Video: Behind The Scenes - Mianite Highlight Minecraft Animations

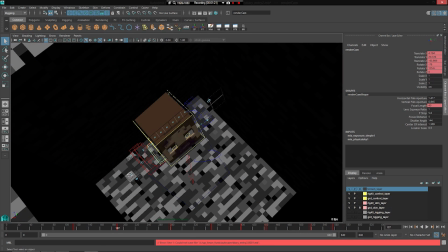(8:18)
If I go in the next day, it shows him waking up with purple all over his face, implying that he has eaten taint.
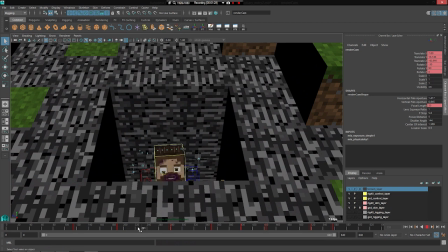(8:28)
And then he pops up here again with the googly eye kind of thing.
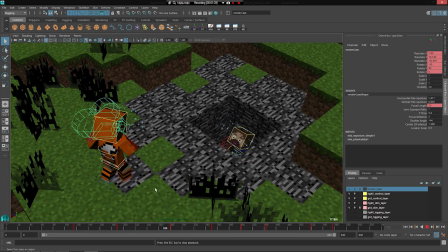(8:34)
Oh, you can't really see it. There you go. The googly eye kind of thing. And then we have Firefox come in and then starts making it rain cookies.
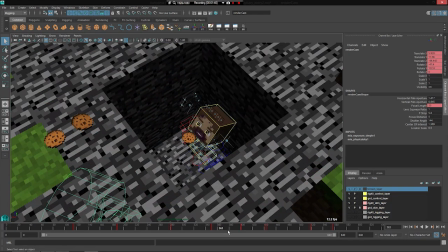(8:43)
When it rendered, the cookies just stop after they fall a certain distance,
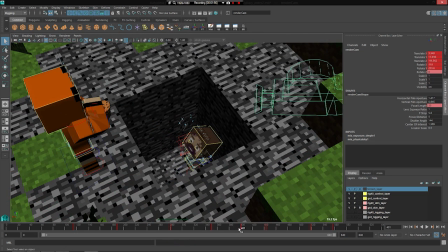(8:49)
simply because they're out of frame, so there's no reason to animate them. But you can actually see them in the reflections of the armor, which was like I didn't see until after it rendered, which really sucked, and I didn't really have time to fix it. I can't remember. I did something in post to kind of hide it a little bit. I can't remember exactly what I did.
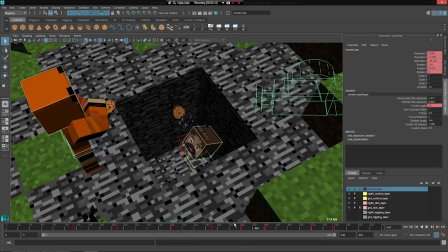(9:08)
I might have to go back and rewatch that to look for that. But yeah, I'm pretty sure if you go back in the video and look closely, you can see the cookies kind of just floating there.
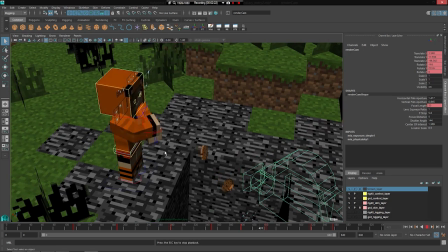(9:16)
But yeah, and it shows her making it rain. It shows him by the house again with his
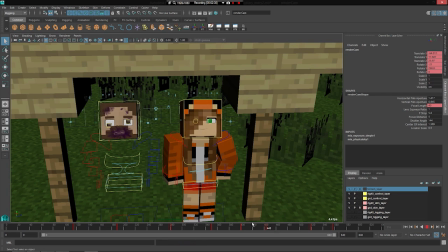(9:25)
he does his little head twitches where his eye is bouncing around right there. And then she looks over, and then he hands over the diamond block.
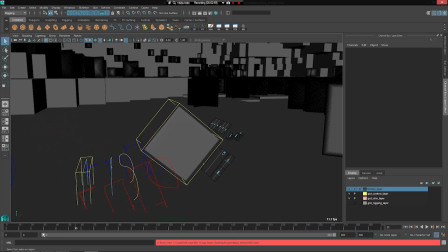(9:35)
And lastly, we have him getting thrown out. The textures were doing something weird, so I just disabled those. But yeah, he gets thrown out, looks all sad, and then it shows him out in the field somewhere. There he is.
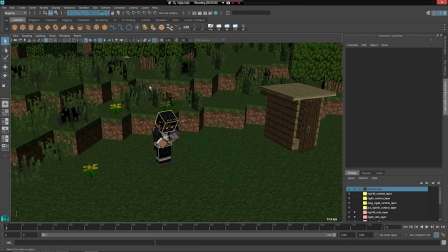(9:46)
And the camera kind of just pans out. So next up, we have the Prettiest Princess one, which was fun to make.
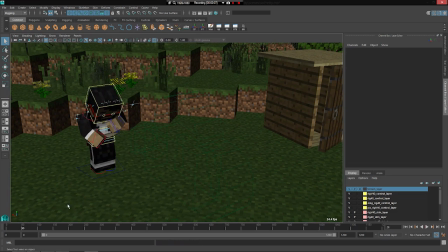(9:54)
It starts out with him just reading this paper. And with the part where he comes out here, let's see.
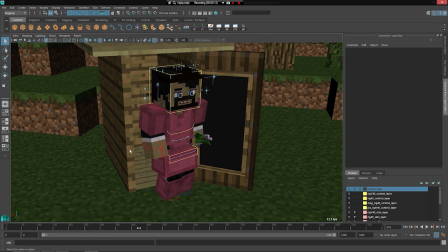(10:02)
It started out where he was just wearing normal pink armor, but that was kind of boring. So I went back and gave him this end cloth skirt.
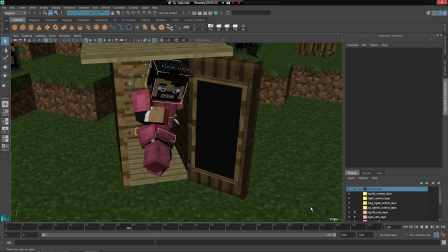(10:11)
Let's see here. Let's see what the heck. The eyes were disappearing.
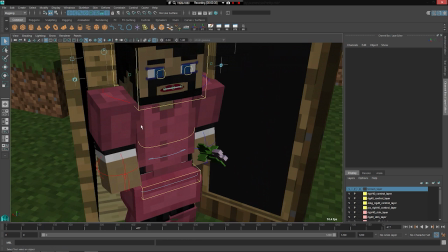(10:18)
There we go. And then the tiara, and I was just sitting there painting on
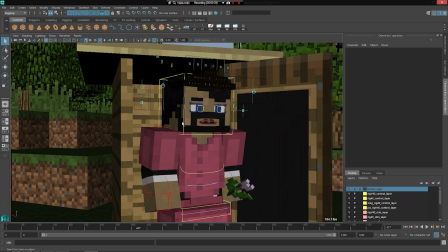(10:26)
whatever this is called in lipstick on a male Minecraft character, just a normal day, But yeah, checks himself out in the mirror.
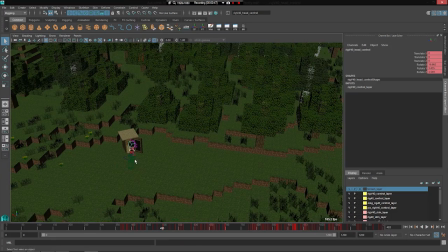(10:35)
And then the part where he's flying and there's like the pink background and just flying around, it's the exact same scene.
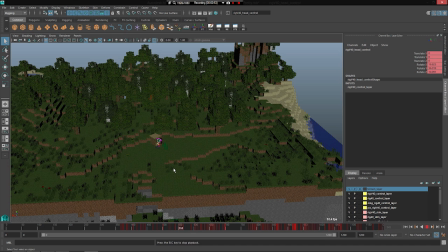(10:41)
It's the same place. Why bother redoing the light setup to match and everything? I just keyed the terrain off.
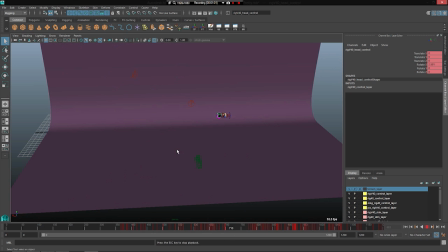(10:49)
Where is it here? Here it is. I just keyed the terrain to turn off and then keyed this plane here to turn on,
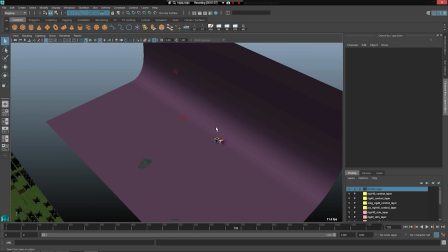(10:55)
also with a spotlight to just kind of give a hot spot on the pink background there where he flies through,
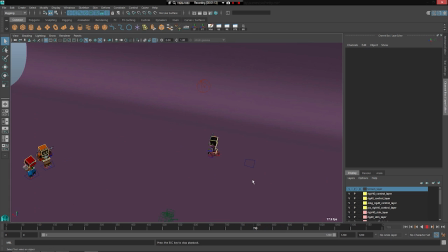(11:00)
and then it's just keyed back. He does his prancing around here. Let's see.
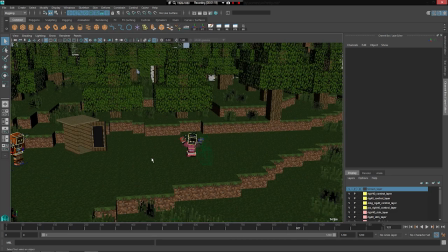(11:07)
And then when the music disc comes down, it just is keyed to come back on.
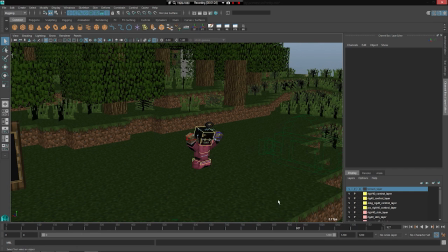(11:12)
And to kind of hide that, the camera does this, jumps back. You can see it moves back real quickly. And then the focal length is keyed to jump real quick as well, to help mask the transition there.
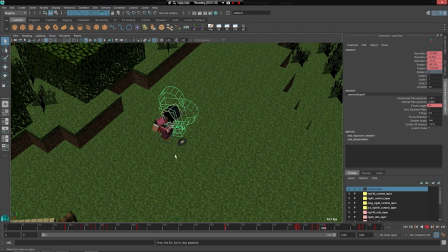(11:26)
Yeah, it shows him seeing it, and then he zooms into the text, and then he goes and kicks it.
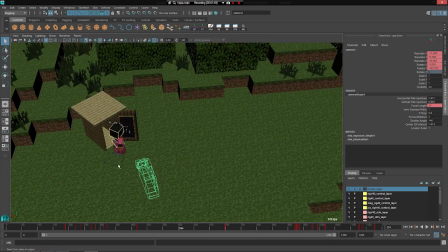(11:36)
Going back real quick to the part with the mirror here, I actually thought ahead, learned from my mistakes with the Guard Tom video,
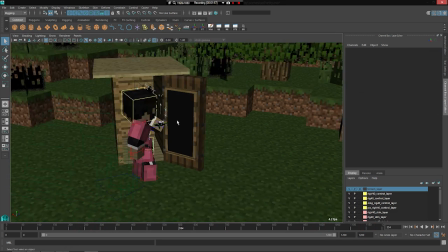(11:44)
and I thought about what's gonna show in the reflection, and I went ahead and duplicated the terrain behind here.
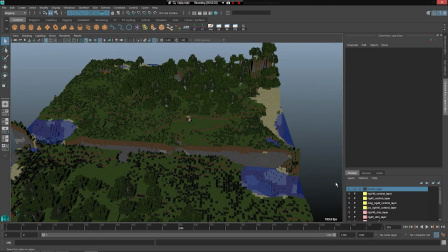(11:52)
So this is the normal terrain. You can see the line here ends there,
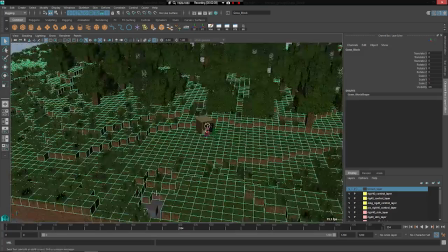(11:57)
and then when I thought about the reflection there, it would have just been the edge of the world, and then blue would have shown in the reflection.
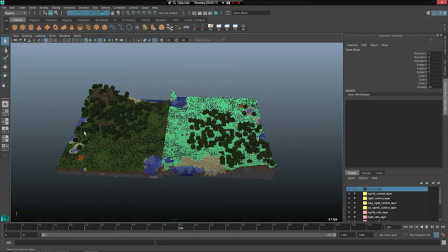(12:04)
So I went ahead and duplicated rather, the terrain in the back there.
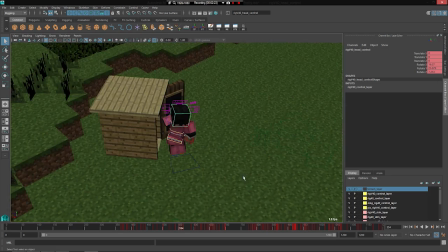(12:10)
So learning from your mistakes, good stuff. So anyway, that pretty much covers it for this video.
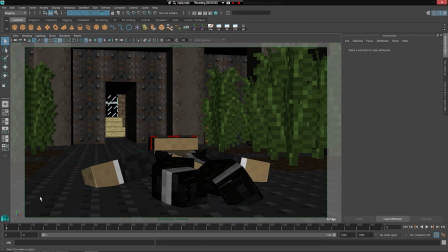(12:17)
Again, another pretty straightforward. So next up is the drug bust video. This one was another fun one to make.